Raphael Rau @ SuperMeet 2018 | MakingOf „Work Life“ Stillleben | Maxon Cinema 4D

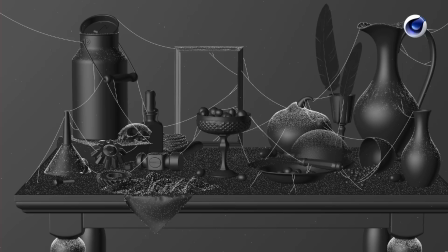(54:50)
And the good thing about that is that it also supports Maxon. What's it called? Effectors. Thank you. Yeah. So you can afterwards you've scattered them,
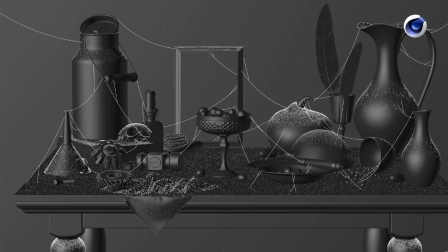(55:04)
use effectors to rotate them around, and that makes the end really realistic.
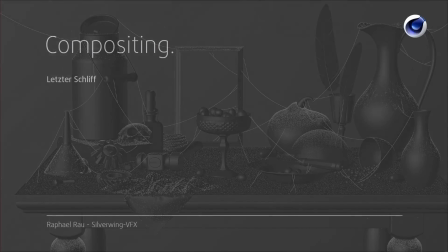(55:11)
Hope that answers your question.
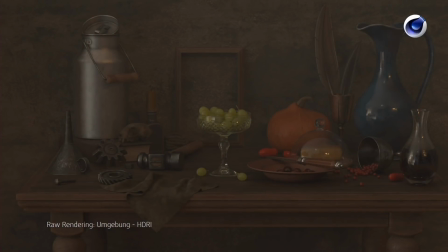(55:16)
So again, we have the candle, the surrounding, and that's already with the volume inside here,
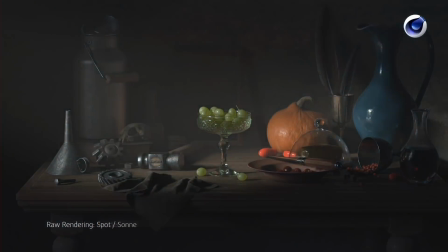(55:23)
the HDRI, the window, and the sun on its own.
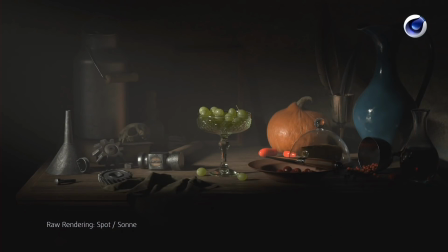(55:28)
You can see that the shadow that showed up really nicely before is not visible anymore.
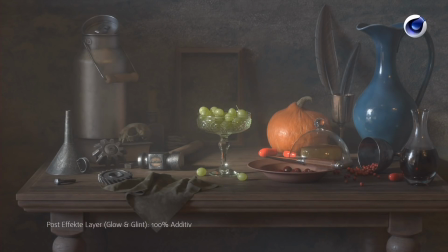(55:35)
And those are all the passes together. Now I also rendered out a glow and glint, so post effects in Octane. This was way too strong, so I dialed it down in compositing, so it's nice to have an extra layer for that to be more flexible.
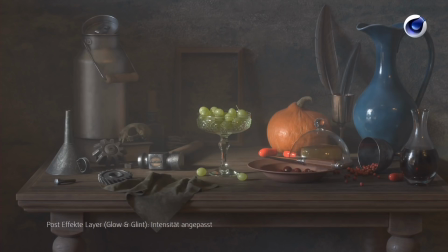(55:53)
Then I reduced the lightness and saturation of the tomatoes there, because after all my corrections, they were quite blown out. I increased the lightness of the candle,
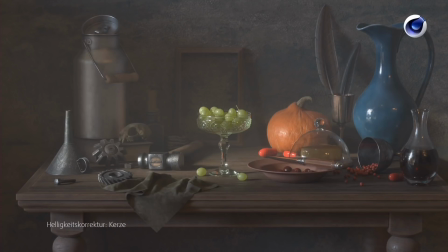(56:07)
and I did that by using object passes to get the information for the different objects into After Effects. So we have a glow and glint on there,
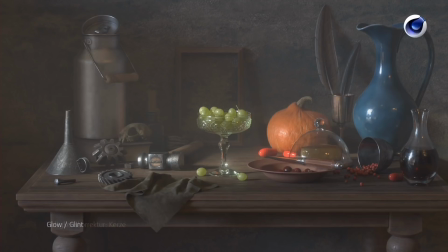(56:20)
and this is an After Effects glow object that increases the highlights of the objects, if you can see that.
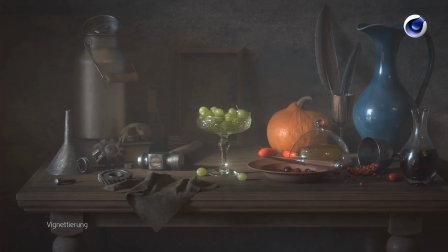(56:29)
And then always compositor's best friend is the vignetting of stuff, so you get a more focused look towards the middle. And since the look, you should be looking at the goblet in the middle, it's quite nice to use that technique.
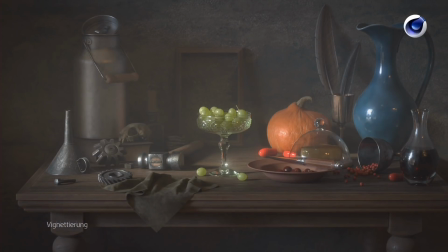(56:49)
Just a color correction to make it more warm, because it was a little bit too cold for me.
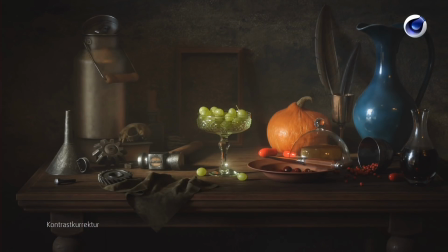(56:54)
And then finally some contrast correction to get the image to pop. And this was also the step the tomatoes were blown out, so I had to dial back the saturation there before.
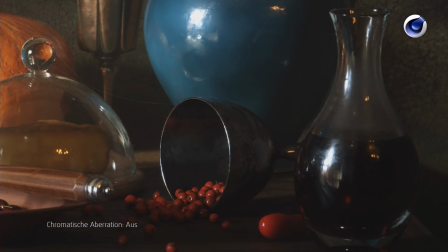(57:08)
So this one is with chromatic aberration, but I think the projector already has so much chromatic aberration that you don't see it. It's very subtle, but you can see like the detail I did to the glass with the fingerprints, the dust on it.
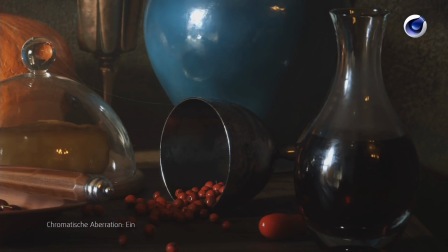(57:25)
Also, never make glass surfaces perfect. They also have a slight wobble in them, so I tried to do that.
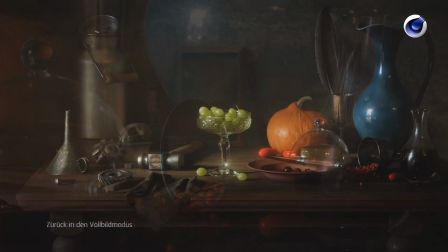(57:32)
You can see it in both of the glass objects here. And what else?
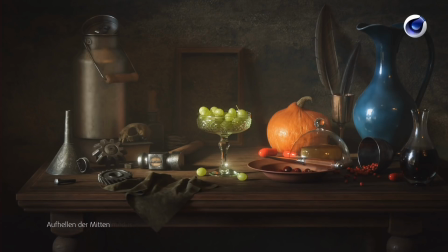(57:38)
Well, it was a tad too dark, so I lit up the midtones. And that's it. That's the final image.
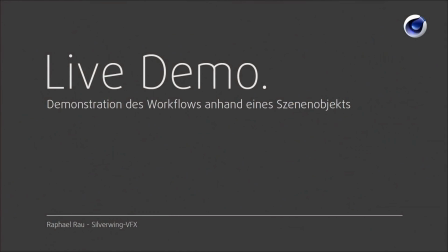(57:52)
Okay, so let's see where we're at. I think we should get maybe 5 minutes break or something, or you can go and never come back if that's
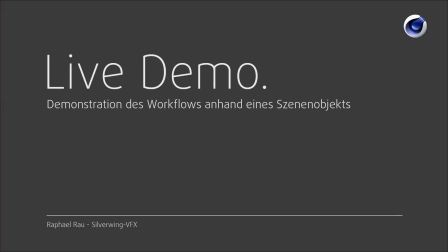(58:07)
was all you wanted to see. And I'm offering to do a live demo after that, so after 5 minutes, those who want can come back and see me unwrapping stuff and doing substance. Thank you.
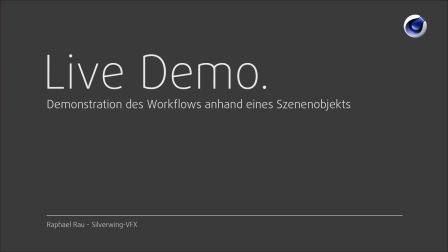Ja. Okay. Warte mal.
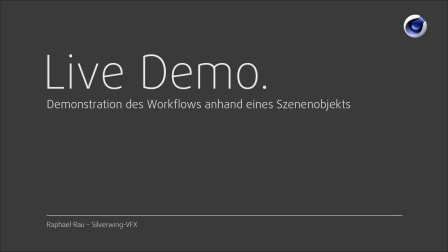Generell hatte ich eigentlich damit nicht so wirklich große Probleme.